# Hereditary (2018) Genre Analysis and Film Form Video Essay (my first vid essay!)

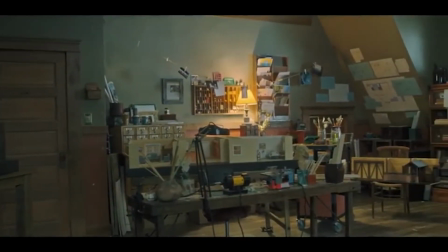[4:16]
And it shows that Astor took inspiration from films like these, given how much emphasis the camera puts on certain objects throughout.
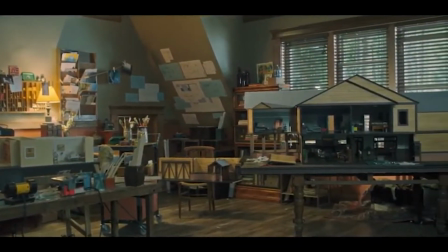[4:24]
Let's take a look at some of the relevant information we get from the first five minutes of this movie alone.
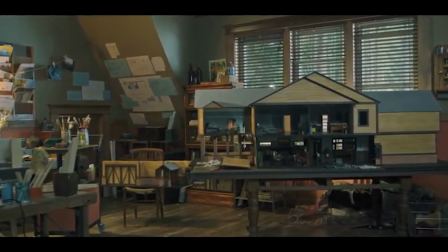[4:29]
As the camera zooms in, we have the dollhouses, the music, even the movements of the camera telling us the tone of the story.
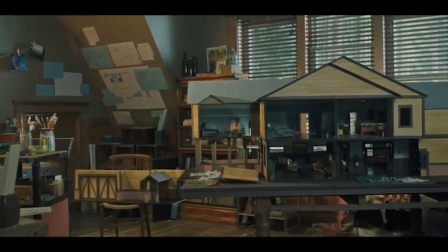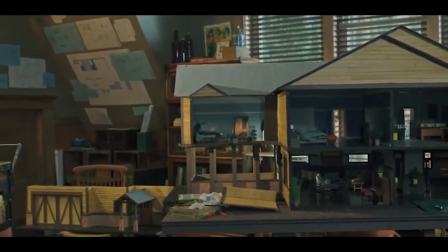[4:44]
It zooms into Peter's room in a very smooth transition. Then later, let's fast forward.
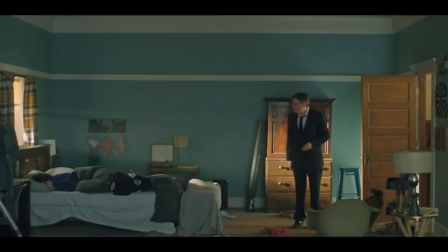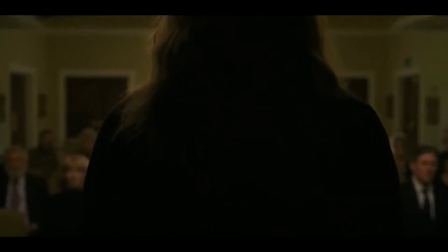[4:55]
We get a shallow focus of Annie giving an elogy and her describing the new faces, hinting at the cult the grandmother was a part of revealed later in the movie.
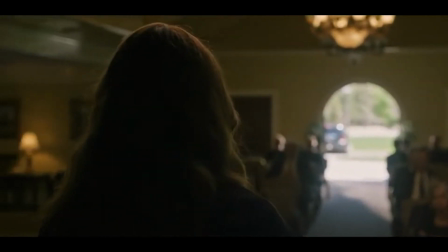[5:04]
Her speech overlaps in a sound bridge to this scene here.
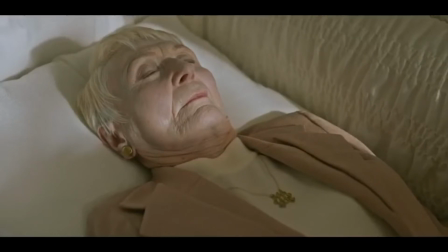[5:08]
The symbol on the grandmother's necklace and the creepy man smiling, which we see again towards the end of the movie.
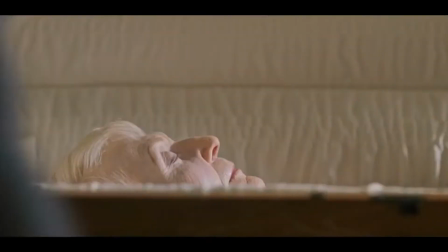[5:15]
Nice. The father asking Charlie this.
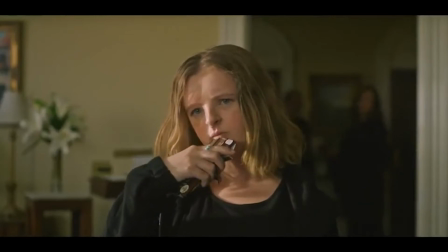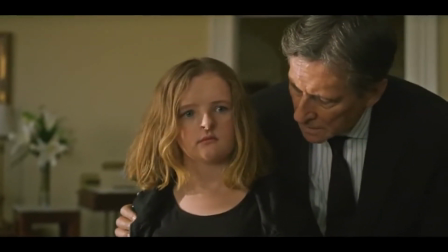[5:23] There aren't much in there. No.
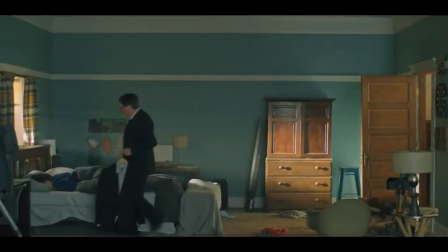[5:28]
Yeah, I'm not even gonna get into what happens later in the movie as far as disinformation about Charlie, but you get my point here.
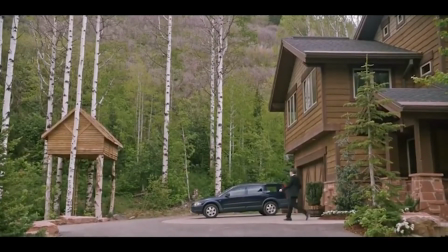[5:35]
Movies are supposed to give us a lot of information we need to know within a short amount of time, and Hereditary does that.
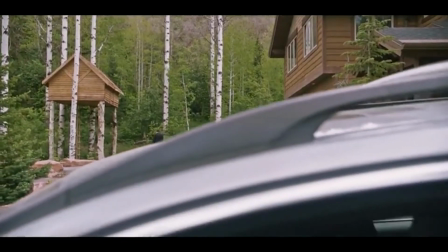[5:41]
Every detail shown in the movie is important, even if it gets a little confusing at times.
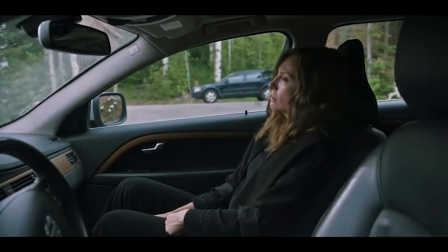[5:46]
The ending, which in my opinion, overexposed information, gives us a lot of answers to the questions we may have.
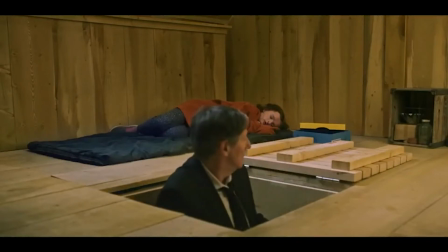[5:53]
And this trend of horror storytelling has occurred all throughout the 2010s, and in my opinion,
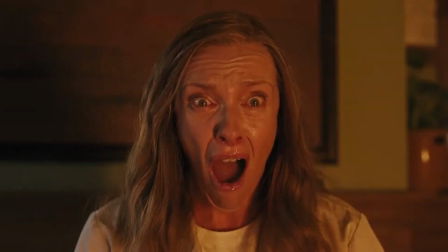[5:58]
it revived the horror genre after a phase of terrible remakes and knockoffs, which we saw in the late 2000s.
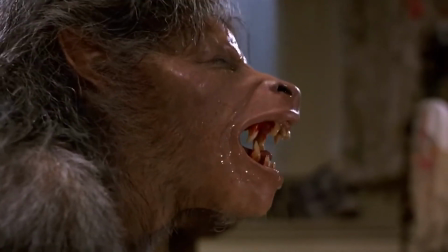[6:05]
People are now taking the horror genre more seriously, and looking at it from a different perspective. because of films like Hereditary and because of films like The Babadook.
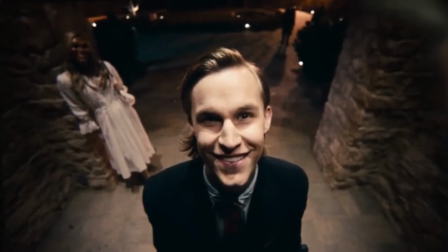[6:14]
And I think that's a great thing. I believe audience expectation has changed over time and audiences are now looking for filmmakers
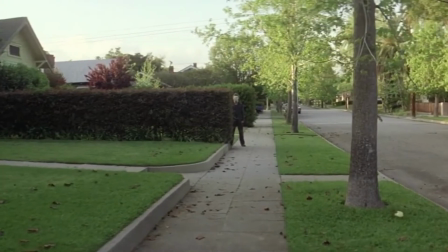[6:21]
who are wanting to make something different and wanting to take a different spin on this genre.
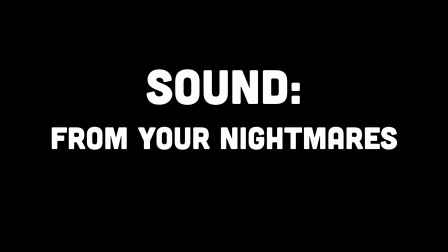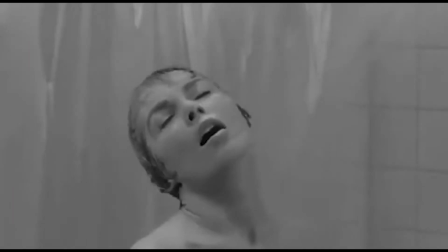[6:35]
Sound is one of the most important factors for creating a memorable cinematic experience.
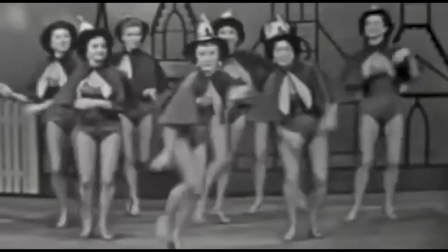[6:41]
I mean, when you look at the Halloween movies with Michael Myers,
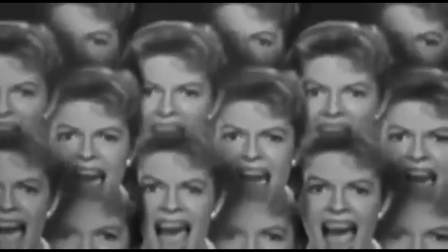[6:43]
You think of the Halloween theme by John Carpenter when you think of Freddy Krueger You think of the little girl singing or that amazing soundtrack from
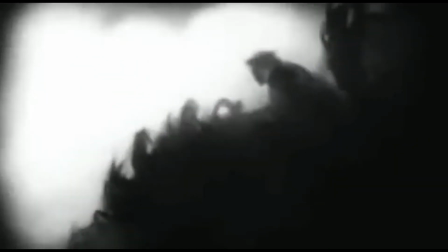[6:52]
1977 Suspiria by Goblin and a similar case with hereditary a lot of people know the soundtrack from the end of the movie that blew up on Tick-tock
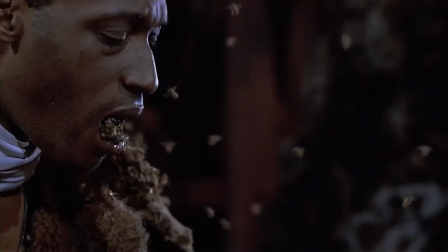[7:01]
But the rest of the film's music and sound design is also fantastic And is masterful in helping to build a suspense in a scene like
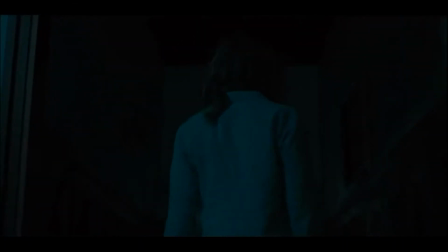[7:09]
this one. Take a watch
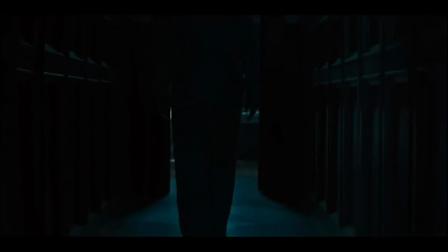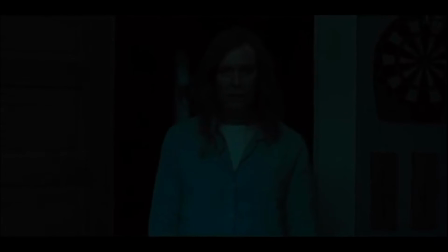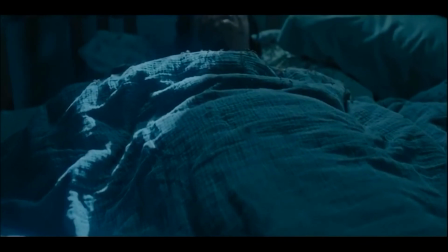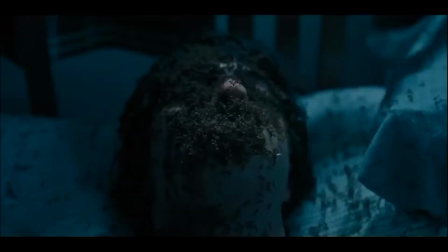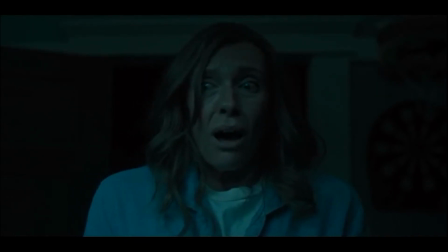[7:56] What are you doing?
Sound is important in the horror genre because it tells us things.
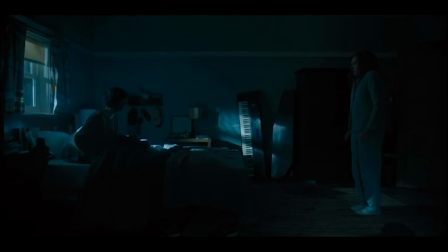[8:02]
As you just saw in the scene, there's no jump scares to be had. The scare is heavily reliant on other film form contributions like lighting and acting.
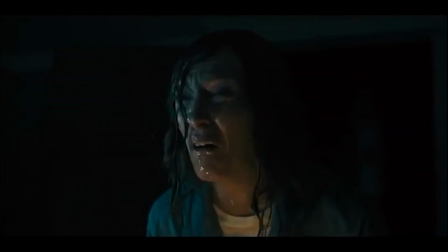[8:11]
Jump scares are commonly used in horror films, but a lot of times incorrectly. In Hereditary, there are little to no jump scares.
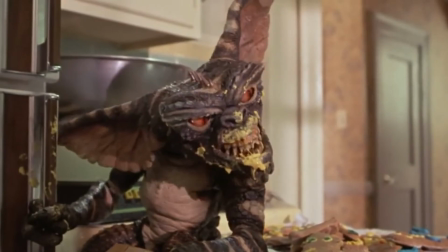[8:19]
Instead, the sound is a tool to slowly build the suspense in a scene.